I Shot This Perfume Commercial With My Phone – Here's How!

You won't believe this commercial was shot with just a smartphone.
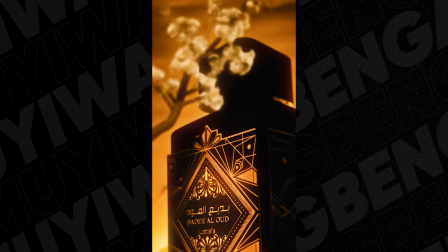3s
In this video, I'm going to be showing you how I pulled up this high-end look with just my smartphone, some lighting, and a little bit of After Effects magic.
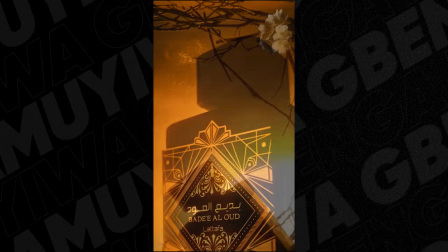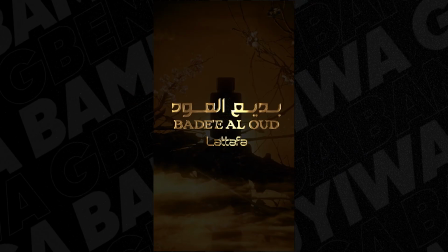So lately, I've been exploring mobile videography, and to be honest, I kind of underestimated the power and potential that comes with shooting with these devices these days. And it was until recently I got to find out that your mobile phones could look extremely good if you just applied a few hacks. And the good news is that we're going to uncover these tips in today's video.
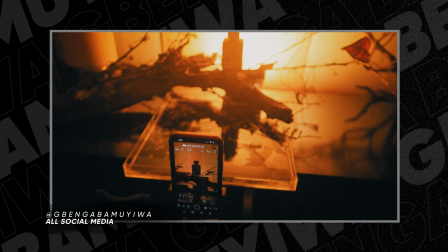53s
For this shoot, I made sure I had a mobile phone, which is the iPhone 13 Pro Max, a mobile phone tripod,
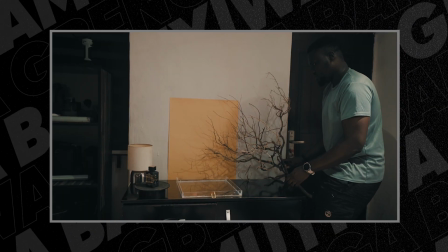59s
a cardboard for my background, some portable lights to light up the products,
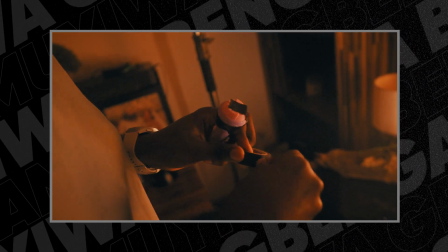65s
and this one is quite funny, but I grabbed my son's projector for learning.
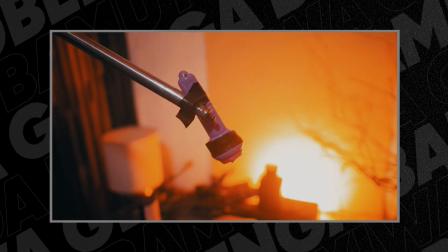69s
So I'm going to be showing you guys how I use this as you follow. So this all started with an idea.
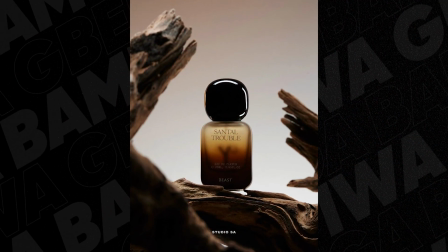76s
I looked up for some top perfume ads for inspiration, which led me into crafting out this scene that you can see right here.
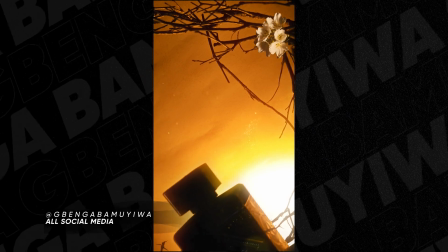84s
So the idea was to tell a story of beauty growing from something that seemed ordinary, or should I say dead.
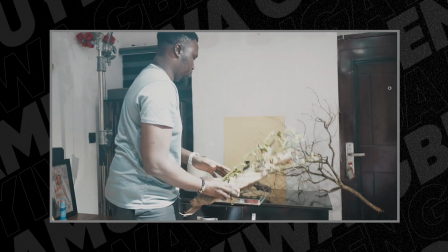91s
That's why I sourced for dry branches and stems with the intention to make flowers grow from there.
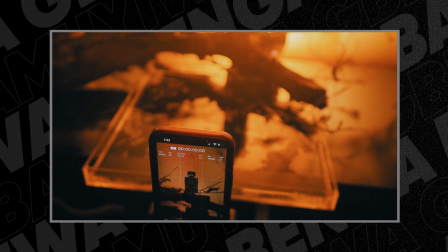98s
Amazing, right? I also wanted the product and its environment to have its reflection on a water surface.
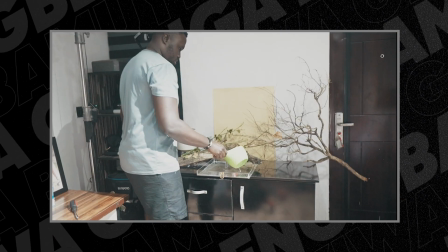104s
So that's what introduced this transparent container to contain the water.
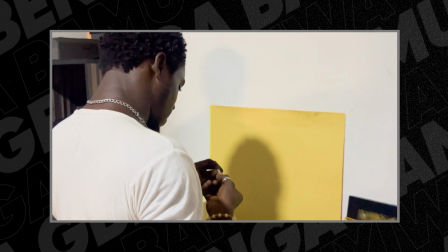109s
Then I brought all my elements together. Then firstly, I placed the cardboard to the wall to act as my background.
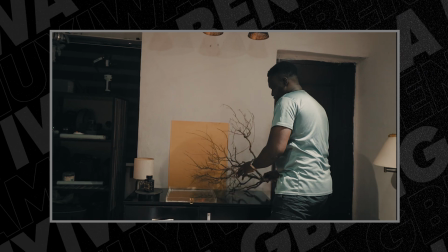117s
Then I introduced the dried branches into the sets.
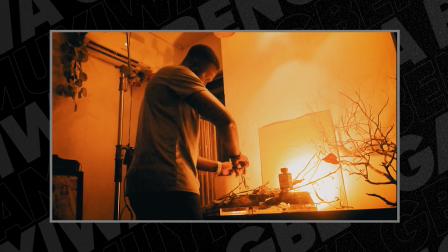121s
I arranged them until I got my desired positions, and I placed my perfume product to sit on it.
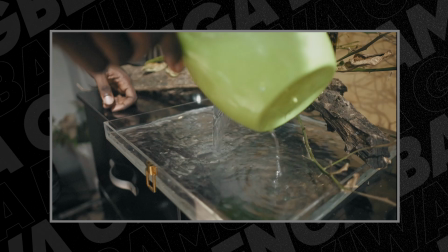127s
I filled the container with water and positioned it under the products and the branches so that I will be able to see the reflections. You see, lighting is very, very important in any form of video making. It sets the mood for any picture.
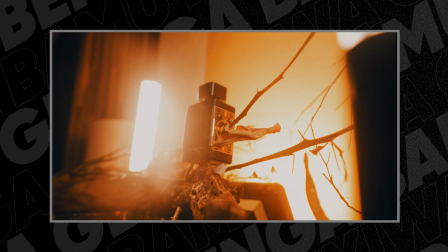140s
I wanted a warm mood for the video, so I made sure I positioned my light in regions where my products wouldn't be so overexposed,
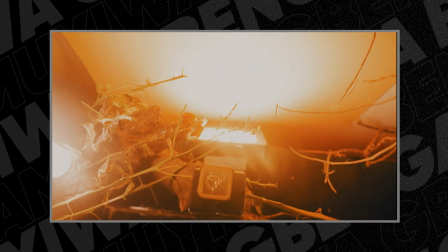148s
which means that most of the lights will be coming from behind or the side of the product. This process would give me a silhouette shape, and that was the goal. But what's the essence of an advert if you cannot see the product?
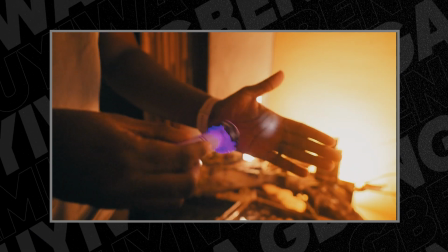161s
That's what inspired me to use my son's projector toy to act as a spotlight for the product. Brilliant, right? You see, when it comes to shooting, sometimes you can just look around you and trust me, you will get the best out of what you have. You know, I know we have a lot of fancy equipment, which are good, but to be honest, you can look around you and trust me, even the natural light that comes from your window can be a very good source of light.
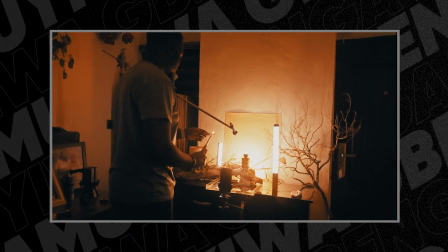186s
At this point, I was okay to start shooting, but in the process, I thought it would be nice to have some smoke in the atmosphere, because in the first place, I already planned to attach or composite some mist in the atmosphere, or should I say in the environment of the product, because the final look will have some mist around it.
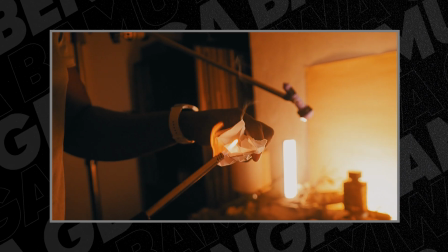206s
That is why I burnt some paper and hid them behind the product.
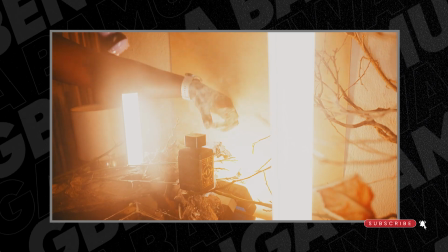210s
Then it was time to shoot, and rather than using the default camera application that comes with my phone, I rather chose to use the Blackmagic Camera App.
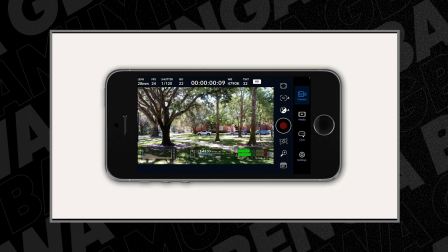221s
And I'll tell you why. Because it gives my phone the functionality of a professional camera. I know that most phones also give you manual control, but it's not as manual as I think, because you still have to use your fingers to probably lock in to some exposures and stuff. But with this app, it gives you the feel of like as if you are handling a professional camera.